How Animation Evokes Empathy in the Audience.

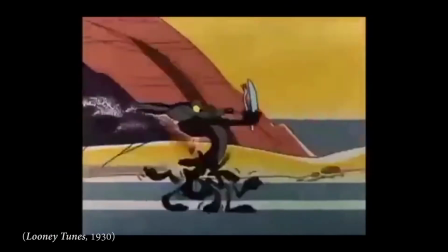12:23 For instance, Roadrunner's tongue sound was Treg Brown's thumb in a glass Coca-Cola bottle.
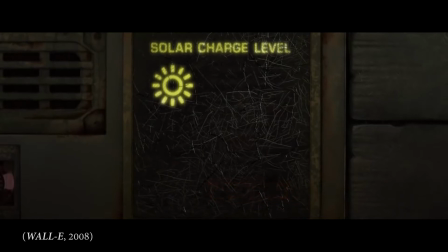12:30 For the use of sound to be effective, the sound must be something the audience can recognize.
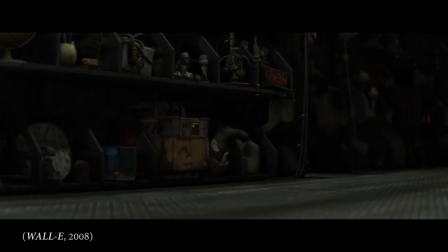12:36 Sound was used sparingly, only for key poses and characters to help emphasize important actions or settings of the film.
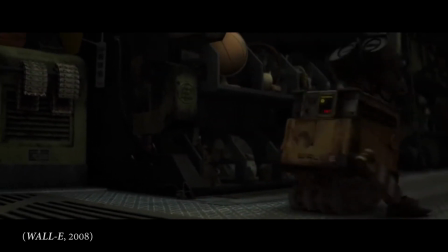12:43 In recent films, not only are more sound effects being applied, sound is being layered.
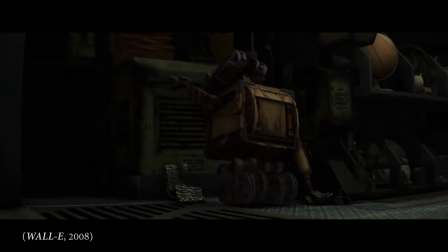12:49 It can make a big impact. However, it comes with the risk of confusing the audience.
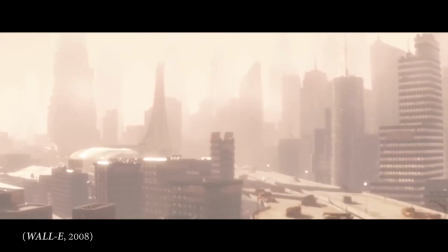12:54 Too many unnecessary sounds becomes clustered and messy. Lee R. Bobker declared, "The less sound used, the better the film."
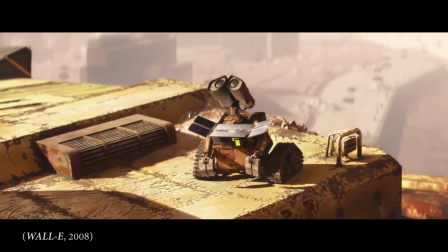13:02 If a character has a distinctive sound, something people can instantly recognize, it has the power to evoke a sense of nostalgia and history.
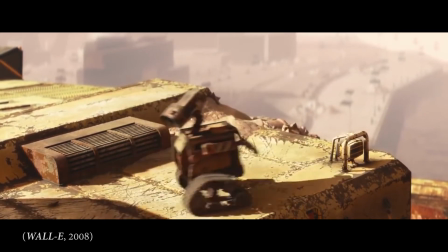13:10 If it sounds authentic, it makes the character more credible.
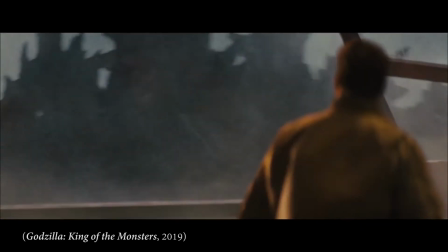13:13 The sound designer must create a sound that is distinctive to the character, whether that be humorous, sweet, powerful, or scary.
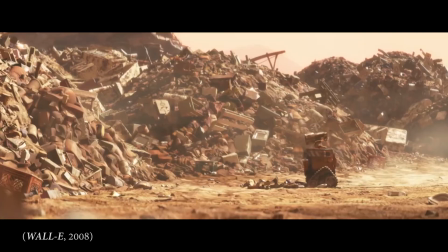13:21 Many blockbuster films use sound to provide a narrative, allowing the audience to build a story around them.
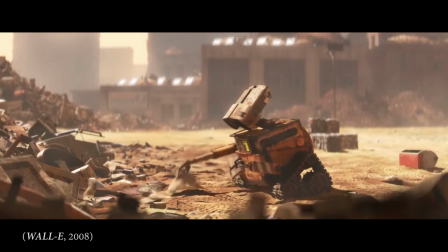13:28 In WALL-E, the noises he makes are easily understandable, depicting his emotion with high tones or mechanical sounds.
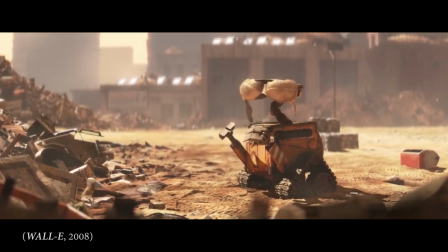13:35 WALL-E is relatable to the audience to an emotional level due to humans
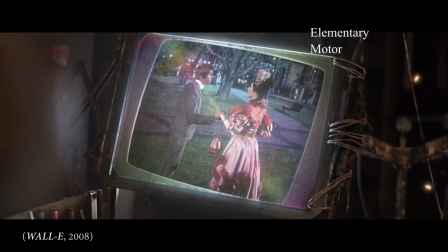13:40 having a general elementary motor mimicry of other expressive behaviors,
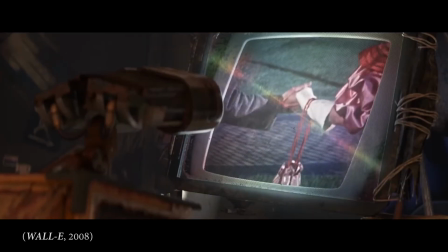13:44 creating a stimulus matching emotional experience. When we see or hear a physical expression, it triggers an impulse in us to mimic it.
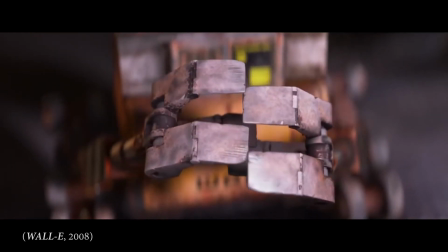13:53 For instance, when WALL-E closes his hands together, this creates a lonely feeling in the audience, with some copying the action or looking at their own hands.
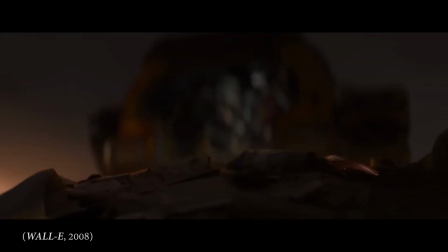14:01 In the case of sound, we as people will naturally accept sound if they are appropriate.
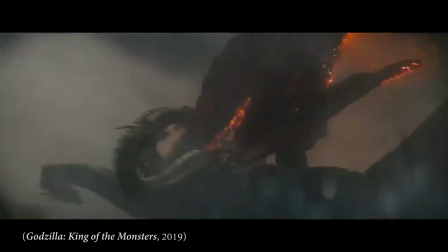14:06 If characters sound too similar, it becomes harder to determine which is which.
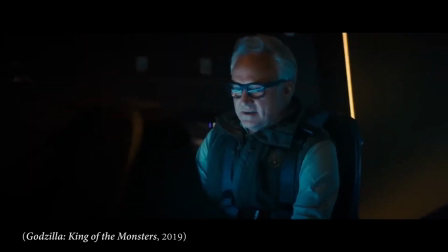14:10 This creates a disconnection to the audience and reduces our emotional attachment to the characters and, by extension, the story.
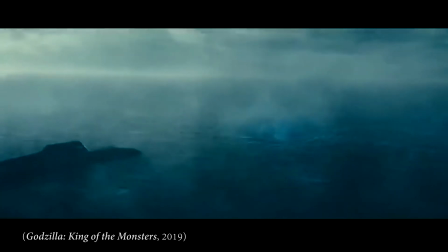14:18 Background music is another way to stimulate the audience through sound, whether it's an anticipation, action, thrill, or suspense.
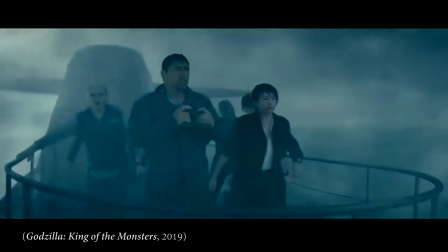14:25 The music is one of the key ways to engage the audience to the film. The music is not part of realism in the film.
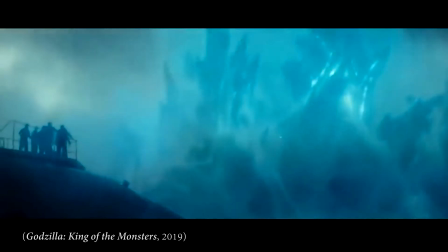14:31 However, it does assist in the building of connection between the audience and the characters.
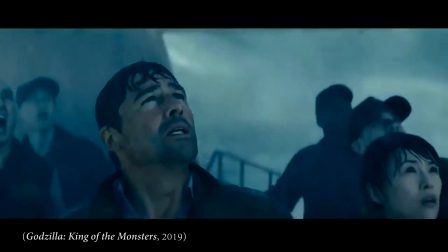14:36 Just as there are memorable characters, there are memorable songs that accompany them.
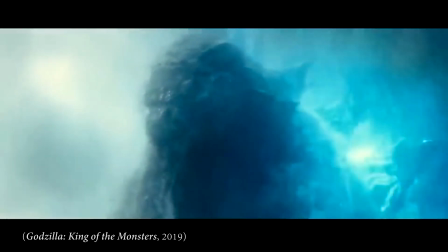14:41 The Godzilla main title in Godzilla King of the Monsters has a unique
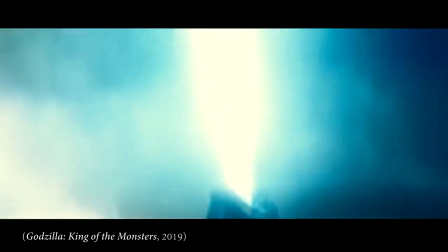14:46 use of string and brass accompaniment that emphasizes the weight and power of the monster.
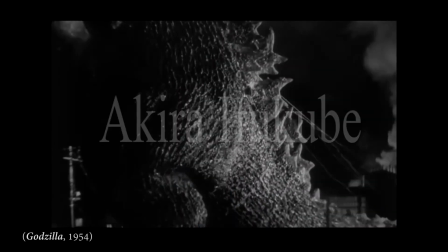14:51 Also, the song was a remake of the main theme by Akira Ifukube from the original Godzilla.
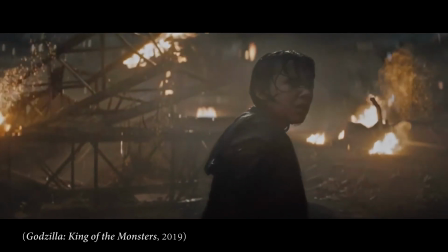14:57 This use of music signals to the audience a character's arrival, building tension and excitement.
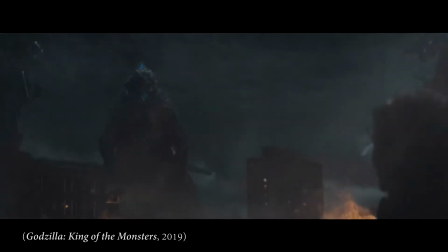15:03 Furthermore, once the audience has heard it a couple of times, the audience will start associating the piece to a setting or character.
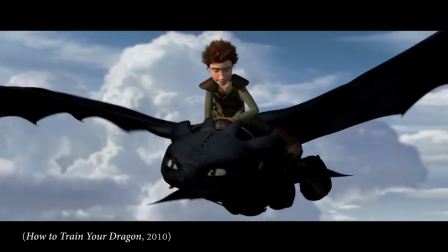15:17 Sound, motion, and visuals. These aspects of realism are instrumental in connecting the audience with the characters,
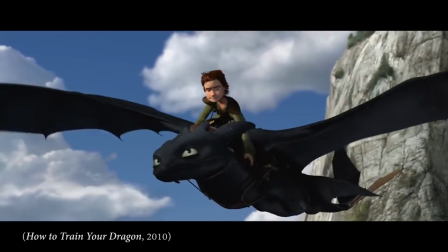15:24 and How to Train Your Dragon is an example of a film that utilizes those realisms.
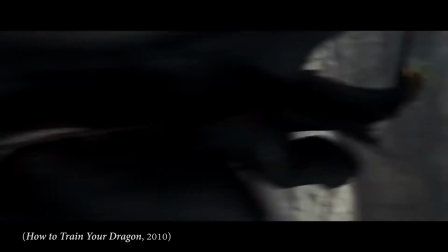15:29 The film centers around a young Viking named Hiccup and his one-of-a-kind dragon, Toothless, living in a hostile, antagonistic environment.
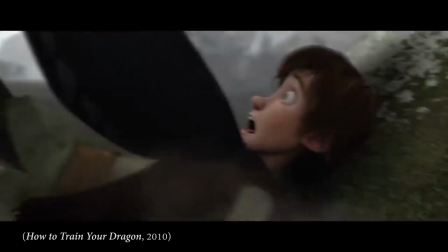15:37 They begin as enemies and become inseparable partners.
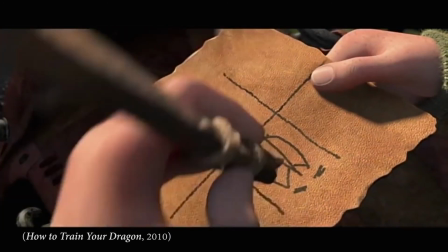15:41 This film has become one of the most successful franchises from DreamWorks, spawning 2 sequels, a trilogy, and a television series.
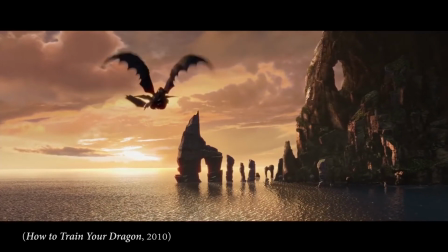15:48 The first film's success was in part due to its attention to detail,
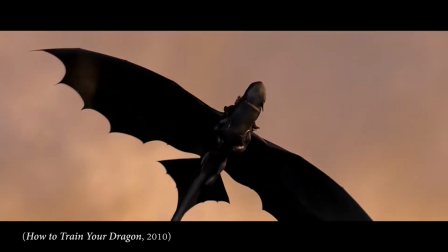15:53 from the scales of the dragons to the clouds and ripples on water in the environment and the way they told their story.
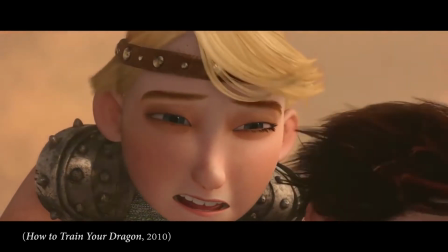15:59 The biggest hook was the character interaction as well as the characters themselves.
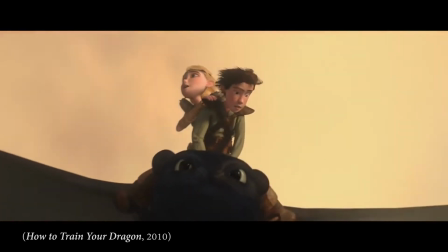16:03 Each character felt unique, allowing the audience to connect with them on a personal level,
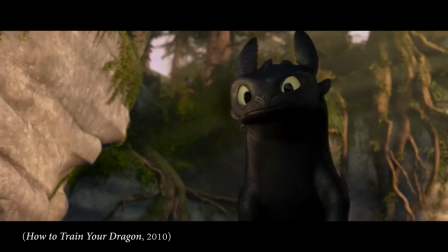16:08 especially Toothless,
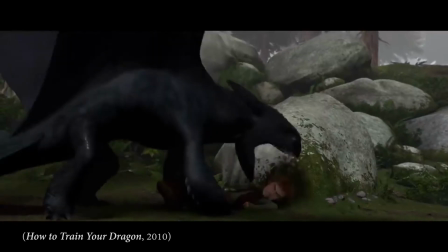16:09 with his actions and design that revealed he was less the ferocious monster he was first presented as and more like an adored family pet.
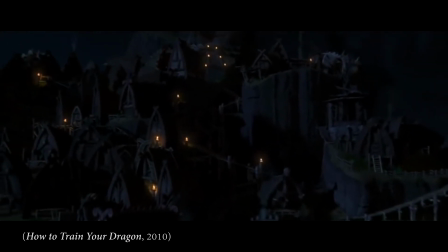16:17 When the film opens, the audience is introduced to Burt, a land of bucolic islands of green hills and flourishing with sheep.
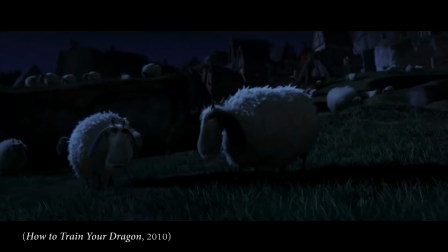16:25 From this peaceful beginning, we shift immediately into chaos as dragons raid it.
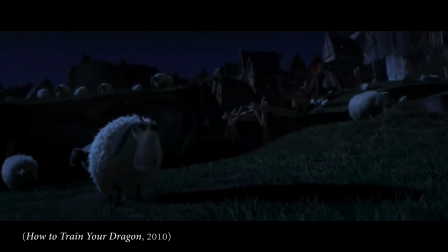16:30 This establishes the reality to the audience, using imagery.
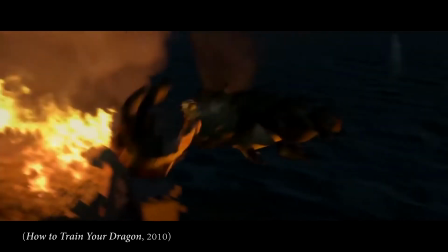16:34 Visually, the film uses photographic-like details for the environment from flames, houses, and the forests.
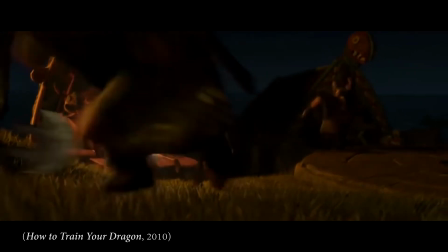16:40 In addition, the detailed aesthetics on the characters' hair and skin are quite realistic,
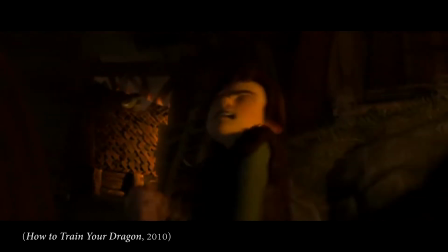16:45 but not so much so that it breaches into the uncanny valley.
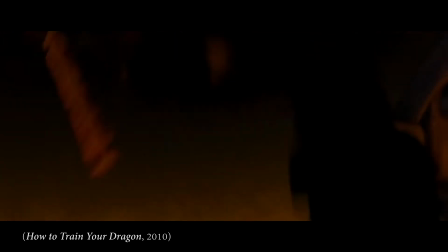16:49 The characters have exaggerated features, such as shapely heads, larger eyes, and oversized hair.
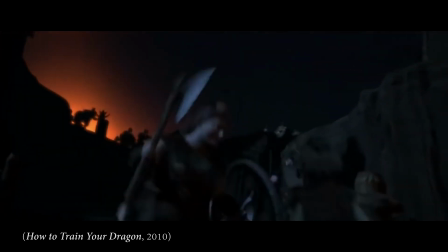16:55 This was done purposely through designing the character's body with more angular shapes.
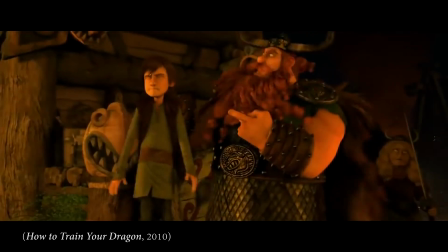17:00 Stoic has a square build and irregular length of facial hair,
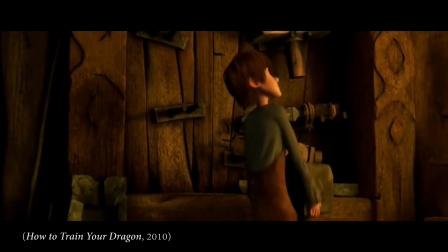17:04 whilst Hiccup has a smaller frame and a rounder head to suggest he's scrawny but intelligent and relies on his head rather than his muscles.
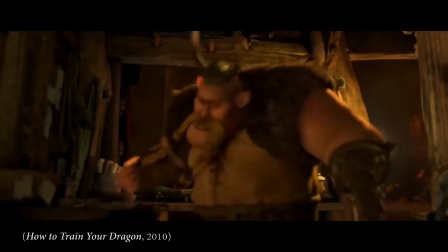17:12 The audience can relate more to Hiccup because he stands out from the crowd.
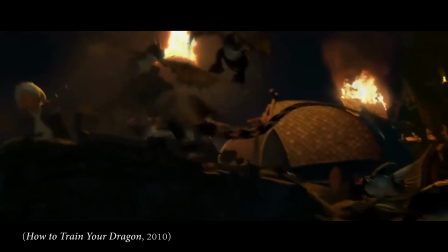17:17 The dragon's visual designs cannot be said to be realistically drawn, as dragons don't exist.
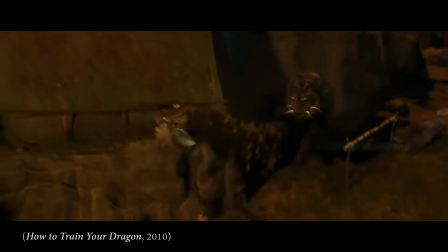17:23 However, the creators gave them features the audience would recognize as belonging to large reptiles, birds, and mammals.
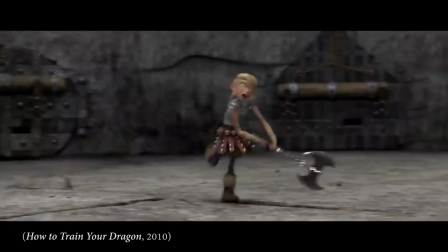17:29 Much of the designs stray away from the standard giant reptile with 4 legs and a set of wings.
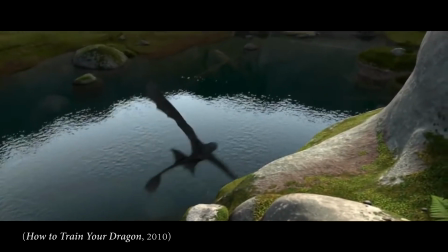17:35 For example, Toothless has a strong resemblance to a black panther with bat-like wings.
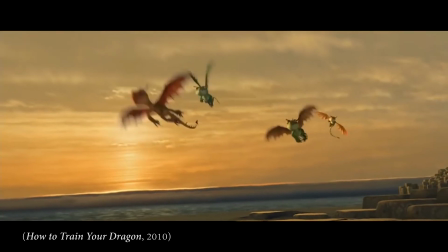17:40 The dragons are diverse and individual, which makes them more believable.
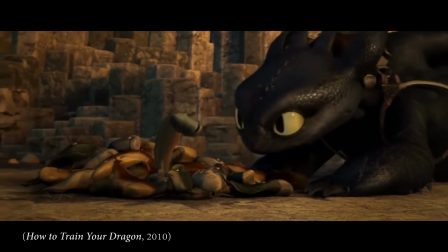17:44 Just as we can project emotions on anthropomorphic characters, the same can be done on the dragons,
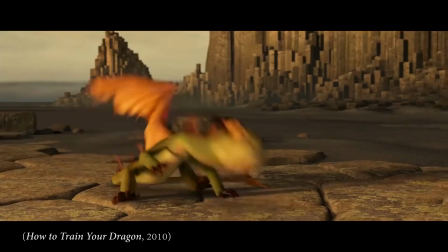17:50 as their animal inspiration, in addition to their human likeness, make them feel more real than just a standard giant reptilian beast that breathes fire.
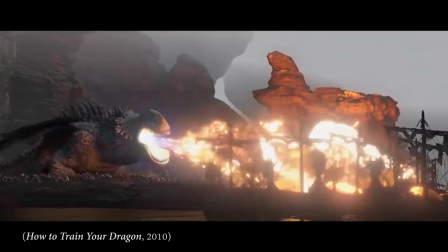18:00 The main antagonist, the Red Death, looks far more monstrous with a huge body and 6 eyes.
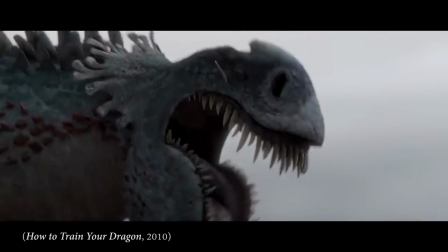18:06 The audience accepts that this world has dragons. However, this dragon towers above all others in size, strength, and ruthlessness.
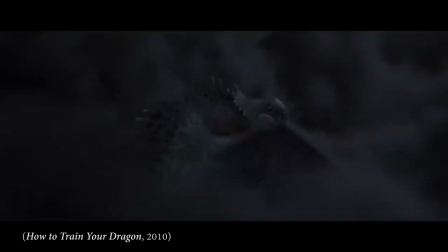18:15 It seems unlikely the heroes can take down such a beast. Furthermore, unlike the other dragons, the Red Death doesn't resemble an animal the audience would recognize.
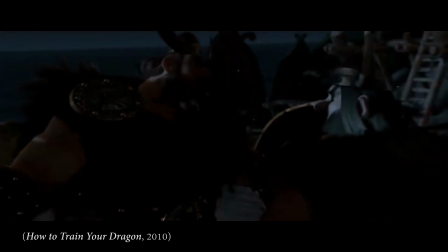18:24 It's a true monster. Each character, whether it be a dragon or Viking, has a distinctive set of movements.
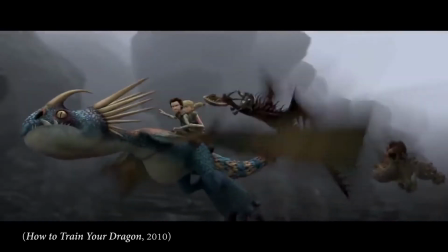18:32 The dragon's movements are more expressive, adopting movements from birds, bees, and reptiles.
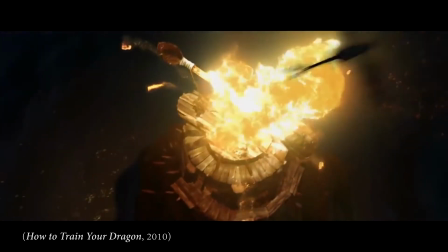18:37 Toothless behaves more intellectually, setting him apart from the other dragons. An audience can identify with a character if they share a likeness with them.
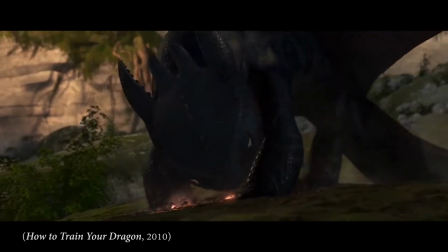18:46 In this instance, all people appreciate the dragons when they act like pets.
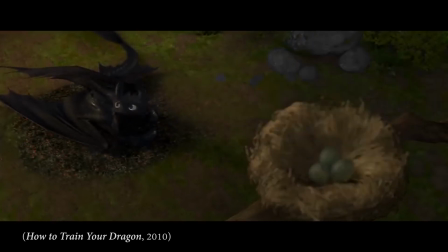18:50 Motion, above all other spectrums, plays the most important role in achieving realism in the film.
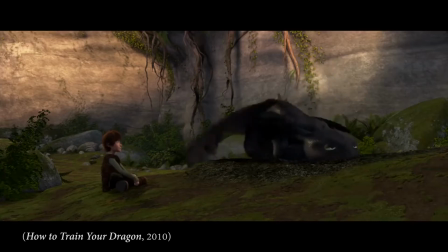18:56 Despite it being a fantasy world, all things have a natural use of motion, from small movements,
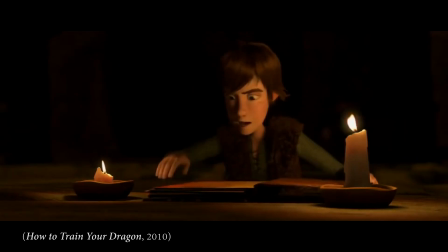19:01 the twitch of a hand, the flickering of a flame, shows that the world has more depth, further hooking the viewers into the world.
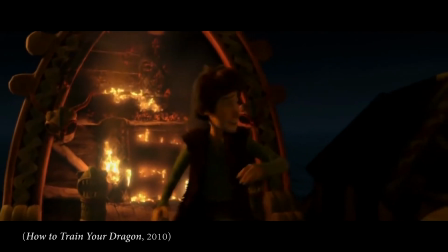19:09 Although they do have moments of exaggeration, such as characters falling from the skies and being kicked out of frame.
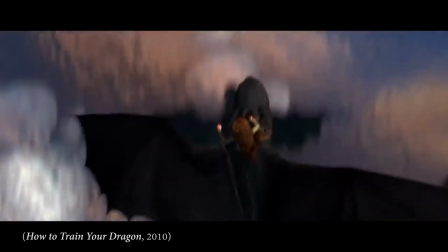19:16 They are used appropriately to add humor or excitement, most notably when Hiccup and Toothless learn to fly together.
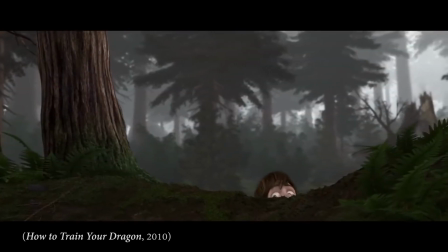19:23 The audio used for this film reinforces the film's motion and visual realism.
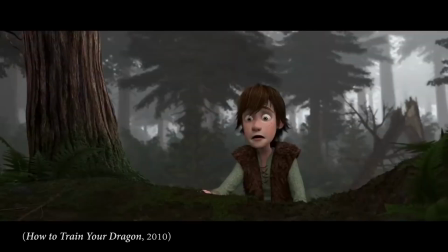19:28 As sound can be subjective, its effectiveness is dependent on its correlation with action and events on screen.
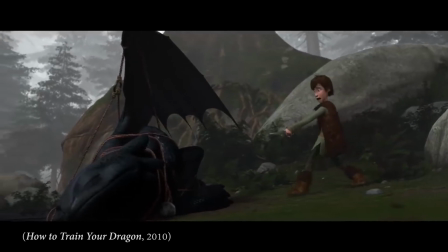19:36 With dragons being fiction, the sound they produce are a mix of various animals and people.
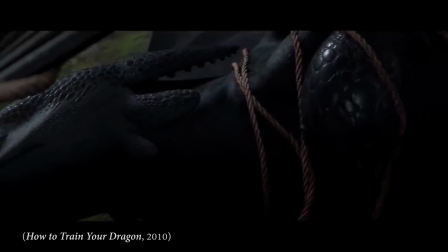19:41 In many dinosaur or monster movies, the creatures have a standard sound, which makes it harder for their characters to be memorable.
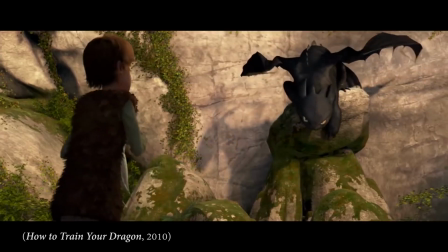19:48 However, in this film, Toothless and his fellow dragons each have a unique voice.
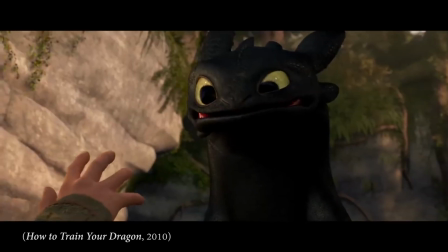19:54 Toothless is primarily a mix of horses, elephants, and pigs with additional sounds made by a person,
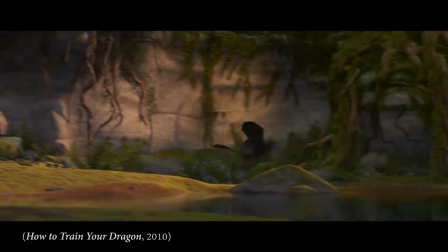20:00 creating a convincing animal-like sound to convey a personality and emotion.
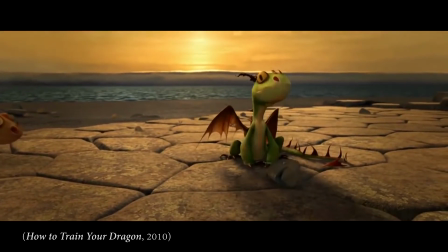20:05 This allows the audience to identify each dragon as its own type and differentiate between them.
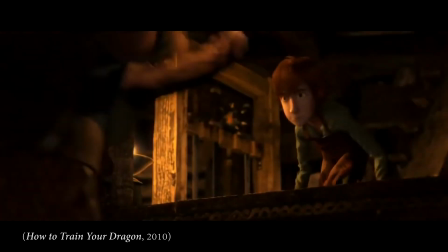20:11 The background sounds help to build the atmosphere, establishing the environment around the characters as well as the audience.
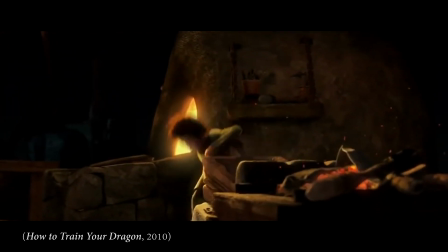20:18 All actions, large or small, have a sound to add to the sense of reality, from crashing waves to fireplaces' fires to a pencil falling on a stone.
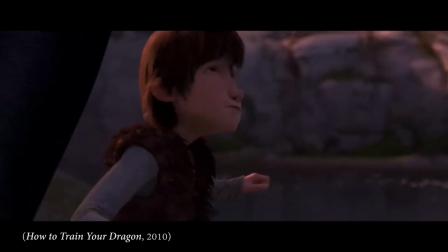20:27 Like Rabbit of Seville, How to Train Your Dragon timed the action to the score.
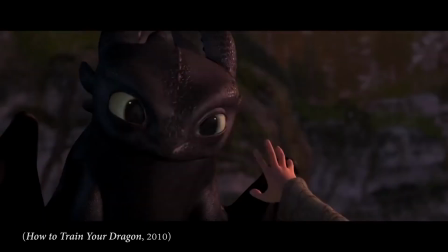20:32 This is most evident in Forbidden Friendship and Test Flight, where the characters are establishing a bond of trust and the climactic moments when they become a team.